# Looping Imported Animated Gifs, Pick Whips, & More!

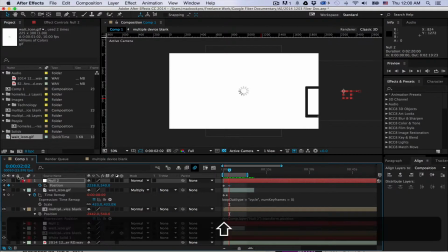And where I want it to eventually slide in here is, you know, about right there, because I'm going to have something else pop in.
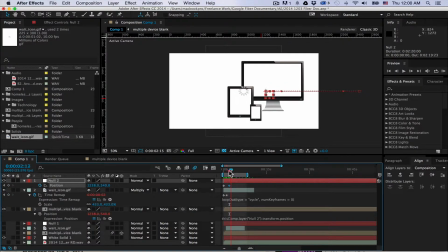So now you can see it slides right in quite nicely, along with the null object. So really, the original object here is stationary, and the null object is what is moving the computer. So we can link this weighting animation to this as well, but we're going to do that in just a second because there's a few other things we have to do with that.
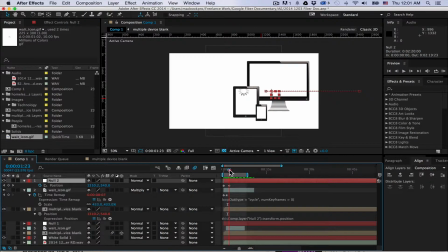I want to add an expression to the movement of this computer so it looks a little bit less stale. Right now, you'll see it kind of looks just really flat. It looks fake and kind of computery. So to give it some life, you want to make sure the blur is turned on and enabled.
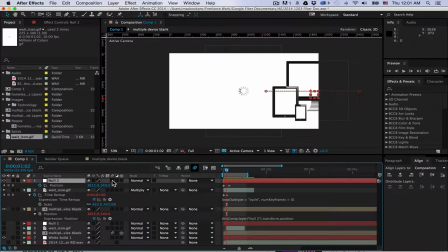You click it and it turns blue. And then you want to turn the blur on this individual channel. And you'll see, I'm sorry, not on the null. You want to turn the blur on with the computer. And you'll see that now there's a little bit of blur added to it as it goes across.
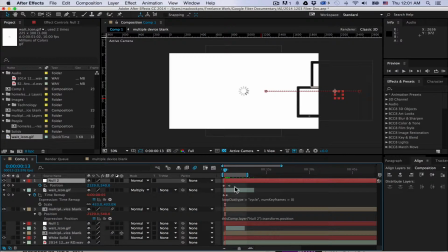That will give it a little bit of life. But then to give it even more life, go to the keyframes here of the null object, and there is a very special little plugin you can get for After Effects,
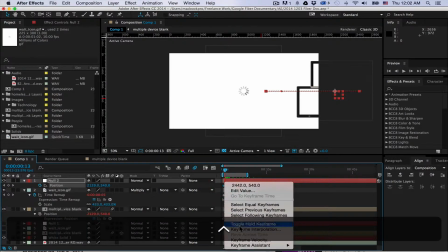which I'm going to use. I'll show you this trick first. You right click on the keyframes and you can choose Keyframe Assistant and you do Easy Ease.
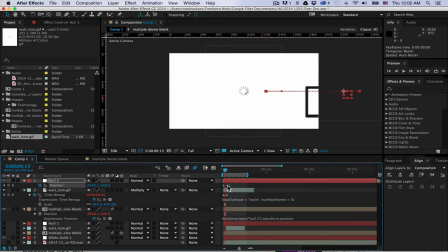And that will give it a lot smoother of a movement. It eases out of the beginning of the animation and then it eases into the end of the animation. And the way that's going to look now with the blur will look a lot more lifelike, I should say. I'll let this load a little bit.
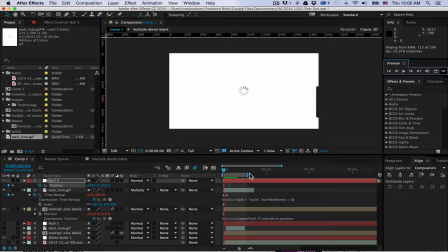See that? See, it's just a lot smoother than it was before. Okay, and I'm actually going to speed it. Oops. I want that to happen a little faster. And let me move this loop over so we can see it real fast.
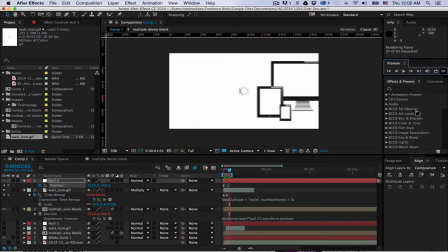There it goes. And there it is. It's got a nice little kind of smoother. But I want it to kind of be even a little bit more out of town.
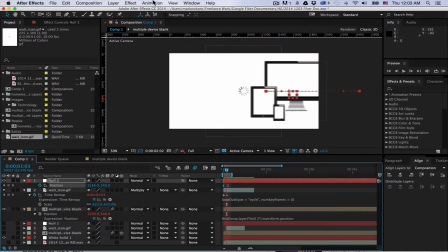So I will highlight these keyframes, and I'll use this lovely little plugin that I have.
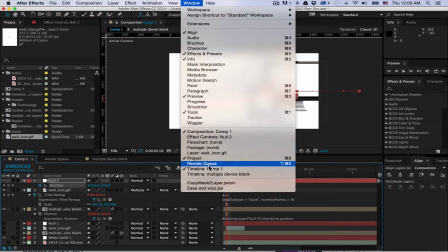It's under Window after you install. It's called Ease and Whiz.
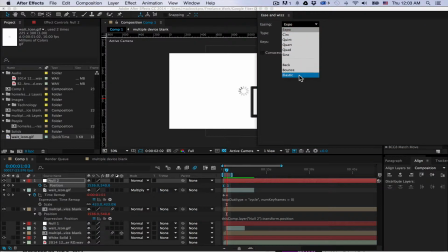And there's a setting on here for the easing called back. And now that I have these two keyframes highlighted, I've chosen back. I'm going to do apply.
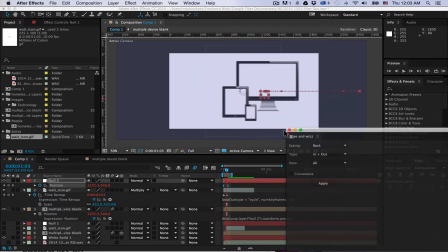And now what this should do is it should kind of give it like, it should move and then kind of move back.
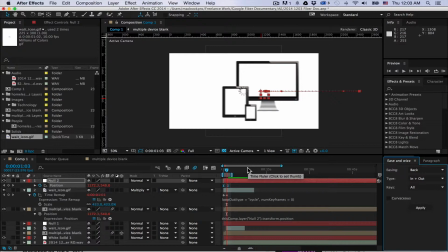It'll like go all the way and then it will come back to center a little bit better. So you'll see how it moves here. Yep, see that? It kind of like whiplashes back or kind of rubber bands, boomerangs back.
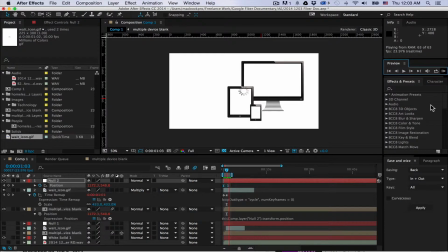Yep, that's exactly what I'm looking for. Okay, so great. So now it's got some like actual life to it. Now the tricky part is I want to take this looped animation
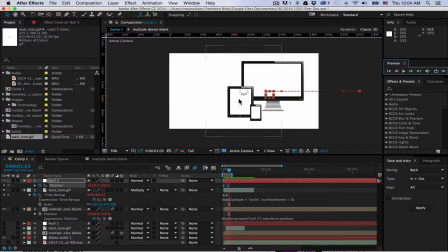and I want it to be in the center of this pad here. And I want it to move with everything else. So first of all, while I'm thinking of it, I'm going to turn the blur on. I'm going to scale it down a little bit because I can see it's going to be a little big for that pad. That looks good.
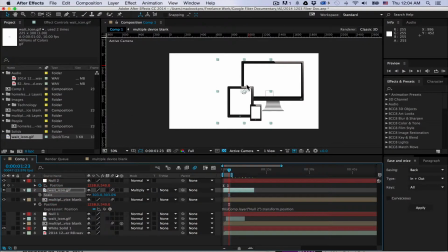That's still big, but for the sake of the video, so everyone can see it, I think that's fine. Now, if I remember this correctly, what I need to do is
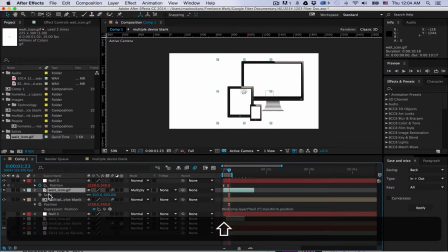go to position by pressing P here. And you can just, if I just press P, see how scale, I have this down here. If I press P, scale will disappear. Press S, go back to scale.